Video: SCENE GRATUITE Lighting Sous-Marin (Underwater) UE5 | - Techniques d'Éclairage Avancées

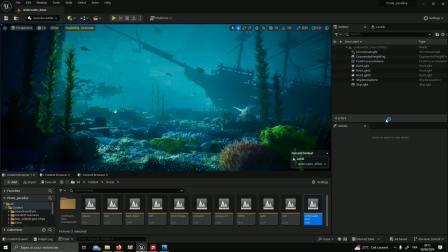[0:01]
Allez, c'est toujours Maxime. Alors, on se retrouve pour cette partie 2 sur le lighting sous-marin. La première partie, elle était plus consacrée un petit peu à l'artistique, au fait de bien respecter le découpage des plans. Je vous renvoie à cette première partie si vous n'avez pas encore vu et que vous posez des questions.
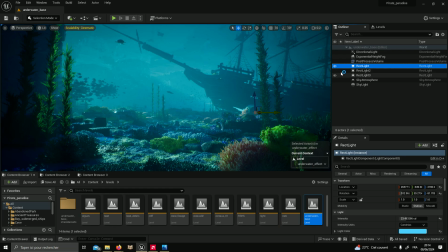[0:19]
Alors là, dans cette vidéo, je vais plus me contenter sur le technique. Alors, globalement, le post-process joue énormément pour me donner cet effet un peu sous l'eau. On va ensemble explorer les paramètres un par un. Je vais essayer de vous expliquer comment je gère la chose.
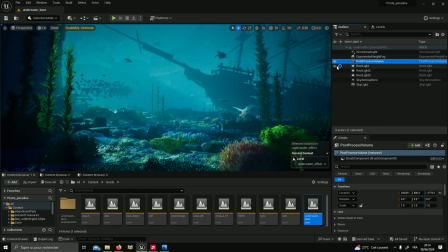[0:34]
Pareil, le fog est extrêmement important. Là, les deux éléments les plus importants, ça va être vraiment le post-process volume et le fog. Alors, je vais créer de zéro une scène.
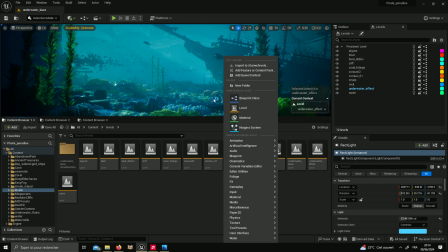[0:45]
Enfin, alors vous avez évidemment les ressources si vous voulez télécharger ma scène pour essayer avec le même pack que moi. Mais globalement, ça c'est une scène que j'ai assemblée. Hein. J'assume, vous pouvez l'utiliser à télécharger, du moment que vous me créditez, ça me va. Mais il faut penser pour vous exercer à l'utiliser. Alors, je vais appeler ça Light Tuto Underwater. Alors, Light Tuto Underwater. Attention hein, quand même, parce qu'il y a des packs hein, dans l'exercice qui sont achetés.
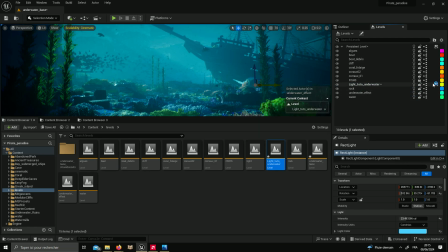[1:16]
Donc, il faut être vigilant avec les utilisations commerciales. Hop, Light Tuto Underwater.
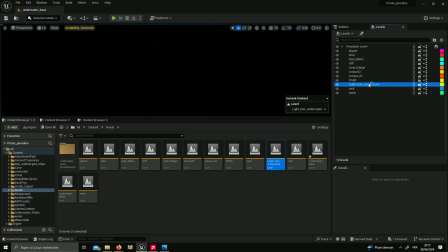[1:23]
Je vais enlever mon underwater effect ici et je vais repartir de zéro. Alors là, il n'y a rien, hein, je suis passé en mode unlit.
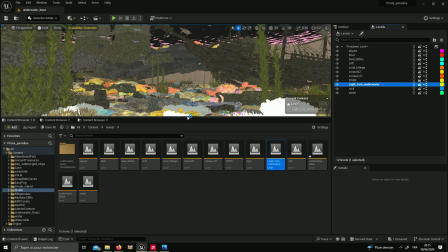[1:29]
Hein, vous voyez que la scène ressemble à ça, sans les textures, sans rien.
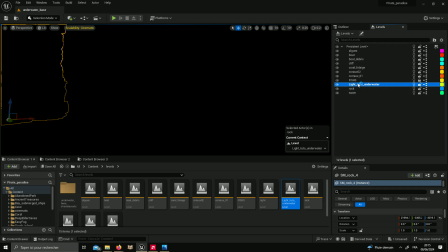[1:33]
On va se mettre actif ici dans le panneau level sur notre petit système de notre petit sublevel.
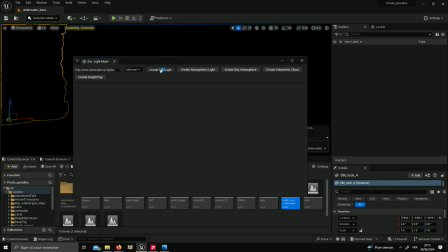[1:42]
Et on va venir dans l'environnement de notre mixeur ici, chercher le skylight, l'atmospheric light, le sky atmosphère et le light fog.
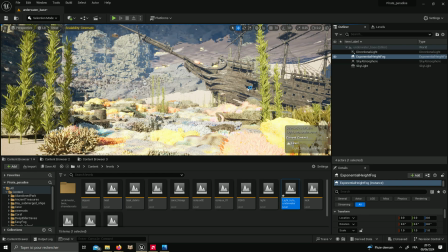[1:49]
Le nuage, je ne vais pas l'utiliser parce que j'en ai pas trop besoin. Tout simplement parce que on voit pas le ciel, donc il n'y a pas de notion vraiment de nuage.
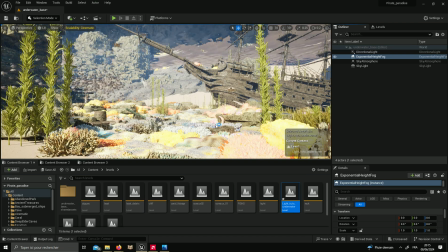[1:58]
Là, vous voyez, j'ai quelque chose de très éclairé. Alors, la première chose que je vais essayer d'attraper, on va même de placer vraiment avec mon contrôle L. Hein.
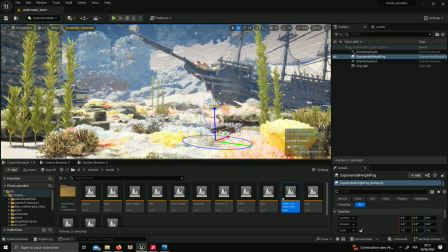[2:05]
Vous pouvez tester si tout marche parce qu'avec contrôle L, vous pouvez faire le soleil. Là, j'ai pas d'ombre, tout est cramé. Les ombres, je l'ai déjà dit dans d'autres vidéos, c'est la moitié de votre lighting presque.
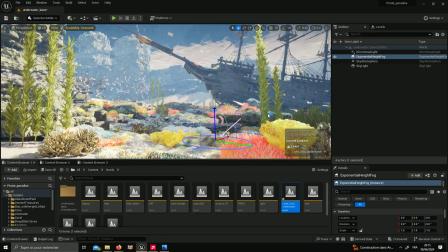[2:13]
Donc, moi, dans la scène là, j'ai deux possibilités.
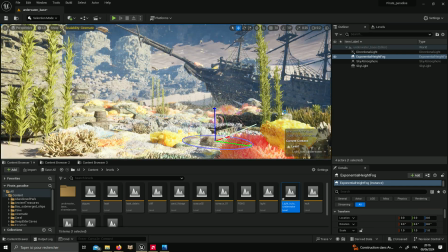[2:18]
Je peux aller un peu sur les côtés comme ça pour avoir des ombres un peu qui vont venir en transversale sur la scène.
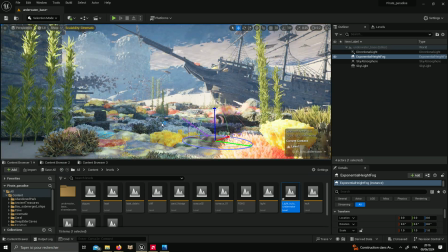[2:24]
J'aime bien moi l'idée de l'avoir un peu comme ça de manière
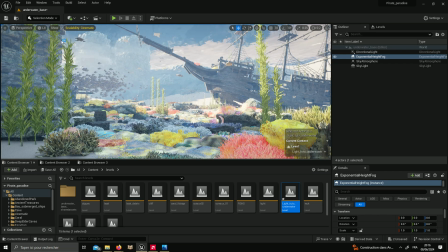[2:28]
zénitale, donc quand même un soleil qui est assez haut et qui va, alors il est pas si haut que ça là en
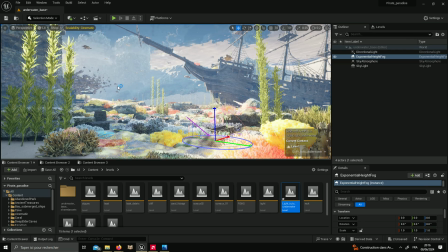[2:34]
vrai, mais qui va venir ici.
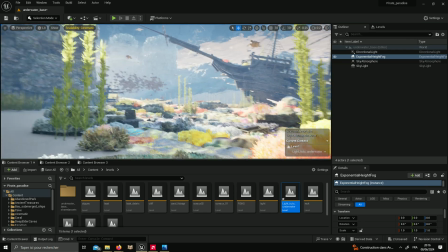[2:36]
Je vais jouer avec le caillou, hein, je regarde un peu sur la caméra, vous voyez j'avais fait des enrochements ici pour que on vienne découper des ombres dans la composition.
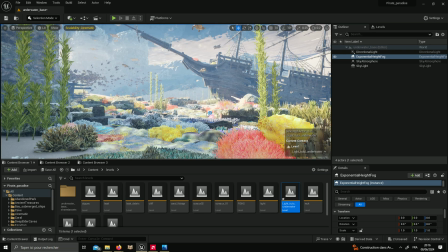[2:44]
La première chose qu'il nous faut pour qu'on ait l'impression d'être sous l'eau, c'est un effet un peu peut-être trouble, un petit peu, vous voyez, dans l'eau, la profondeur atmosphérique va pas du plus clair du plus sombre au
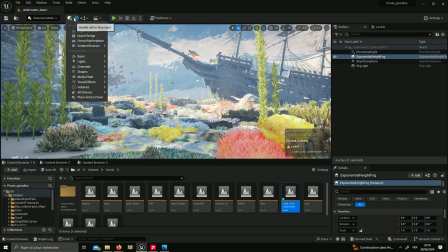[2:58]
plus clair, mais plutôt vers le plus sombre. Donc, composant indispensable, le post-process volume. Post-process, donc c'est un effet qui va être un peu similaire aux caméras, et qui là va être partout sur la scène, puisqu'on va le prendre, on va le cliquer, le post-process volume, vous l'avez cliqué ici,
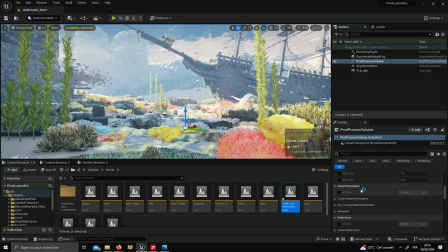[3:13]
là, dans le get content, et vous allez attraper son infinite extend pour qu'il soit partout. Et une des premières choses qu'on va faire, c'est venir ici dans l'exposure, bloquer. Ça, je le fais souvent moi, mais là, si vous bloquez pas l'exposure, en fait, le soleil va, enfin,
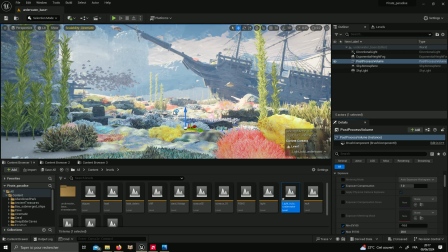[3:31]
l'appareil qui filme va de lui-même s'ajuster entre si vous êtes dans une zone claire ou une zone sombre. Quand vous mettez ici votre exposure compensation que vous cochez,
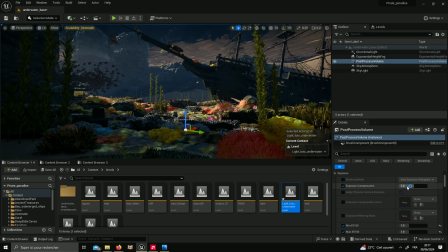[3:40]
vous mettez 1-1, hop, vous voyez, bon, d'un coup, on voit que la scène est un peu plus sombre. Surtout, je peux ajuster moi-même la sensibilité à la lumière.
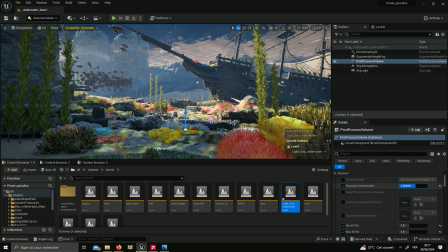[3:48]
Il n'y a pas de bon ou de mauvais réglage. Hein. C'est encore une fois, c'est tout le temps une notion d'équilibre entre les différents composants.
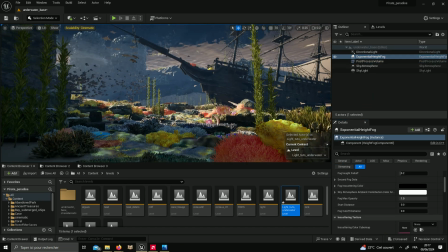[3:54]
Alors, pour l'effet un petit peu brouillard, brumeux, je vais aller ici dans mon height fog. On va dire que ce fog, il est volumétrique. Alors, pourquoi c'est important?
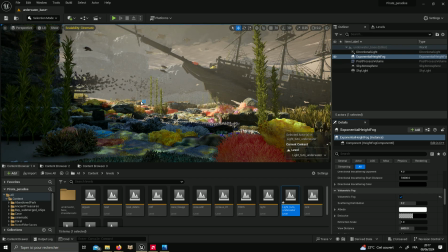[4:04]
Parce que regardez, quand j'active la volumétrie, immédiatement, je retrouve cet effet un petit peu pas trouble, mais bon, voilà, les lumières en fait.
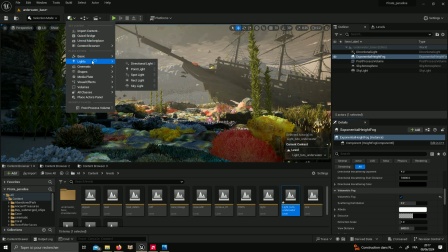[4:13]
Dès que vous cochez la volumétrie, sont capables, je montre, hein, même si c'est déjà vu plusieurs fois,
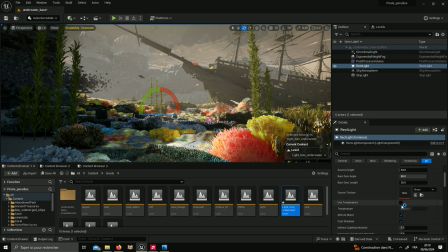[4:19]
sont capables, via le système de Volumetric Scattering Intensity,
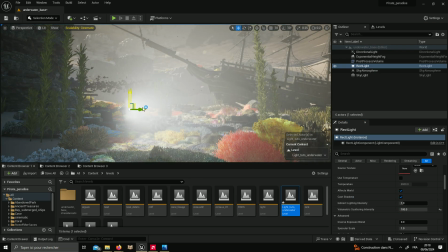[4:24]
d'envoyer, vous voyez, d'envoyer du volume dans la lumière. Et si ça, vous commencez un peu à le teinter avec du bleu,
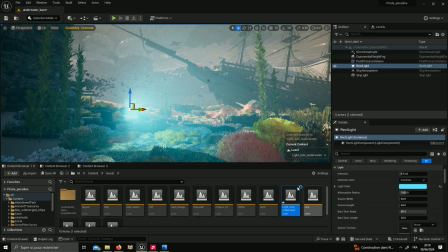[4:31]
avec des teintes un peu comme ça va vous aider à donner ce côté un petit peu sous l'eau, ce côté un petit peu underwater.
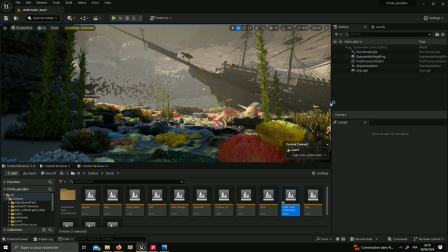[4:37]
Alors je vais pas abuser ici, hein, je l'enlève parce que je vais me concentrer sur l'essentiel. La colorimétrie va être extrêmement importante. Alors, la colorimétrie, au niveau de la direction de la light ici, on va venir chercher du bleu.
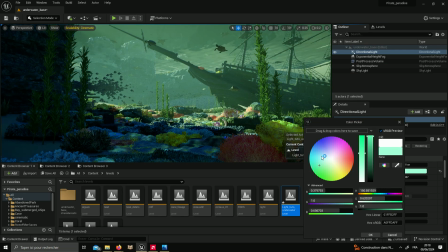[4:49]
Alors oui, si vous pouvez faire du vert, vous pouvez faire du bleu, ça dépend un peu, c'est un lac toxique.
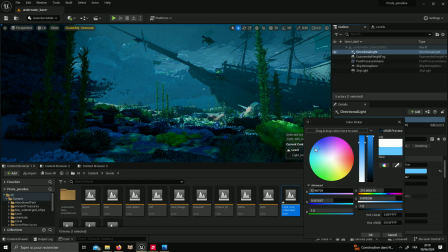[4:53]
Mais déjà, on va essayer de chercher du bleu pour donner cet effet un petit peu sous l'eau.
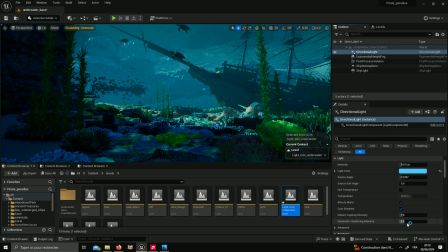[4:59]
Au niveau de la direction de la light, je vais volontairement booster un petit peu le volumétrique.
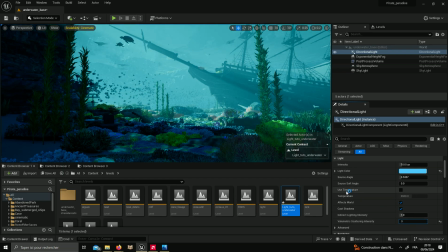[5:05]
Alors pas autant, peut-être 5, 3, voilà, quelque chose comme ça.
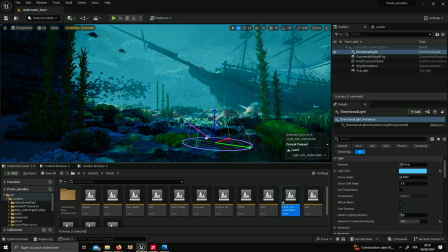[5:10]
Pour volontairement donner cet effet un peu plus de volume. Peut-être qu'au niveau de mon post-process volume ici, je vais baisser pour que ce soit un peu plus sombre par endroit.
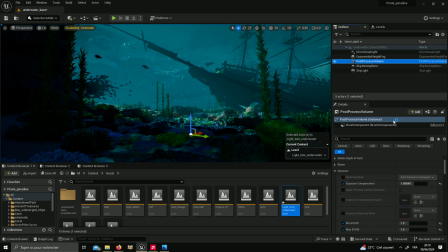[5:23]
Une chose qui va être importante, c'est que sur ce post-process volume, vous avez des effets vraiment cool, vraiment pratiques. Par exemple, avec les blooms, vous pouvez venir hop, faire scintiller un peu plus la sensibilité aux zones claires.
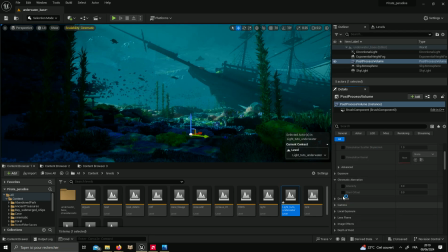[5:37]
Avec des choses comme la chromatique aberration, vous pouvez venir décaler les pixels vers le rouge et le vert.
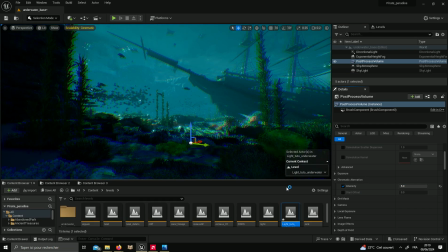[5:42]
Et ça va vous donner ce côté. Regardez, hop, ça c'est génial pour faire un effet sous l'eau. Ça donne un côté un petit peu trouble. D'accord? Un petit peu trouble, comment je vais dire. Alors on va pas abuser, hein. On va en mettre un petit peu quand même. Hop, pareil, quand vous êtes sous l'eau.
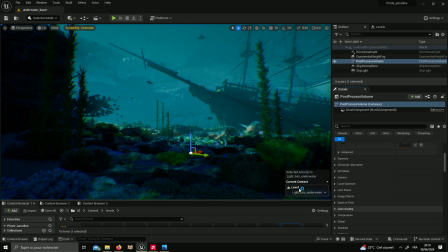[5:55]
Vous avez pas, on va faire en sorte que la vue elle soit pas aussi équilibrée sur le centre que sur les côtés. Donc on va aller chercher des choses comme par exemple avec l'image effect ici de vignette. Beaucoup de choses sont possibles.
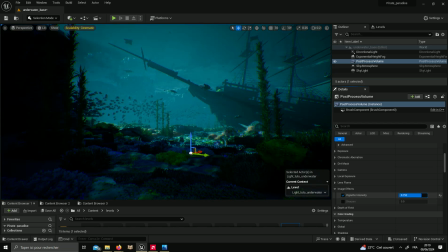[6:07]
Encore une fois, c'est une notion d'équilibrage et de tâtonnement un petit peu. Moi, sur les paramètres comme le process volume, je conseille toujours aux gens d'essayer étape par étape de manipuler parce que c'est immédiat. On voit tout de suite ce qui se passe quand vous faites. N'oubliez pas que si ça marche pas, vous devez absolument faire en sorte que votre post-processing sont en infinite extent ici.
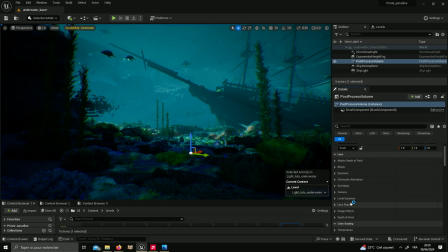[6:28]
Ensuite, on va aller par exemple sur moi quelque chose qui est vraiment important. Ça va être tout ce qui va être étalonnage, color grading. Quand vous êtes là-dedans, vous pouvez gérer la température de l'image. La température, là, vous voyez qu'on peut teinter vers le bleu, vers le vert. J'ai pas trop touché, je trouve que j'ai quelque chose qui est pas trop mal.
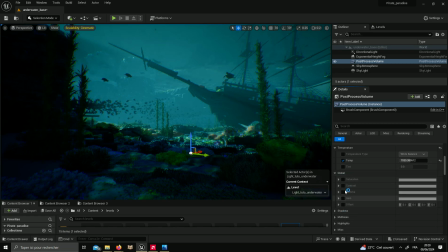[6:47]
Vous pouvez aller dans les shadows ici, les globales, les shadows, les midtones. Vous pouvez changer le contraste de votre scène. Vous pouvez faire en sorte que par exemple les shadows, donc les pixels qui sont plutôt sombres, on les rehausse un petit peu et qu'on les teinte, vous voyez?
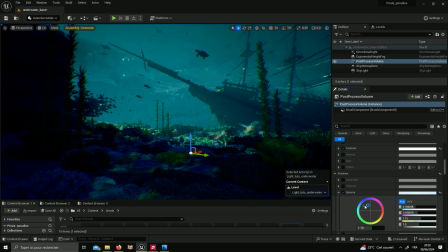[7:01]
On peut créer comme ça, par la colorimétrie, une sensation qu'on est un peu plus sous l'eau. Là encore une fois, c'est dans les rêves que vous allez essayer de trouver ce genre de choses. C'est pas toujours dans votre tête, hein.
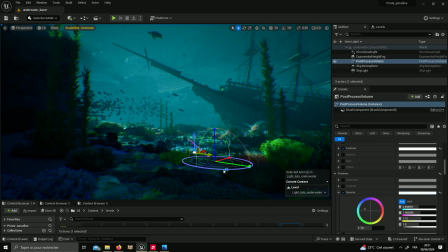[7:15]
Souvent il faut un petit peu regarder ce qu'on veut. Là par la lumière, je vais essayer, vous voyez, je trouve que c'est sympa au niveau des couleurs sur les coraux, on a un peu des rouges, on a des choses qui sont intéressantes. Ça peut être cool de les avoir. Les ombres actuellement sont très tranchées.
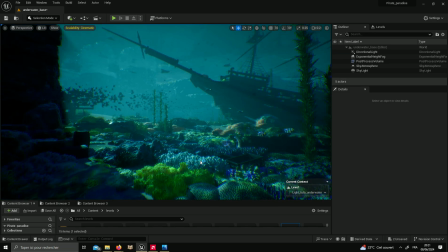[7:27]
Et comme vous le savez, ce qui affecte un peu la sharpness des ombres quand vous regardez une image, ça va être la taille des sources de lumière.
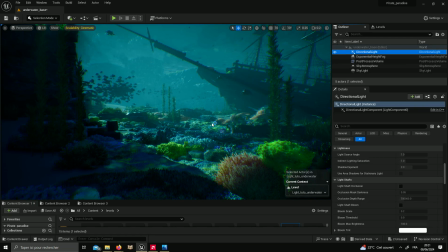[7:34]
Qu'est-ce que ça veut dire? Actuellement, le soleil, c'est un petit soleil.
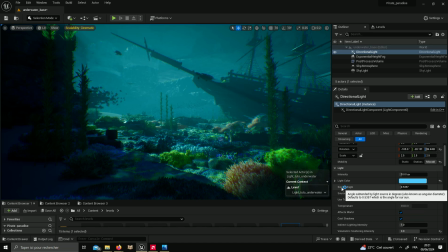[7:37]
Si vous allez dans la taille du soleil ici qui est caractérisé par la source angle et que vous l'augmentez, par exemple je mets 50, regardez
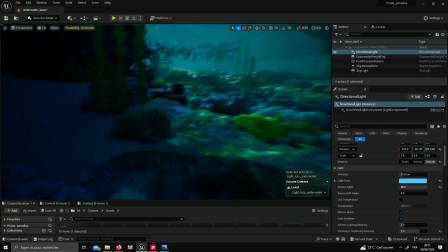[7:46]
l'ombre, regardez la différence d'ombre, comment l'ombre elle est dégradée au lieu d'être sharp,
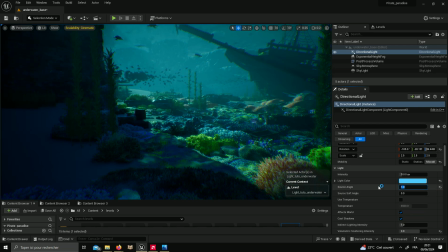[7:51]
sharp, net. Donc là j'ai quelque chose de très net et à 1 par exemple, et à 25 j'ai quelque chose de par 10, 20, 30, vous avez quelque chose de plus en plus dégradé.
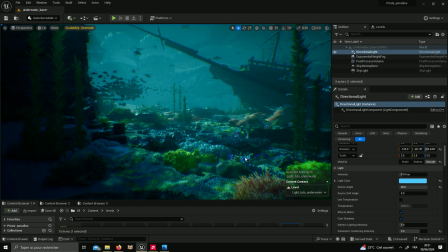[8:01]
C'est vraiment à vous de décider si dans votre lighting vous voulez des choses, des ombres découpées au couteau, si vous voulez au contraire des ombres douces.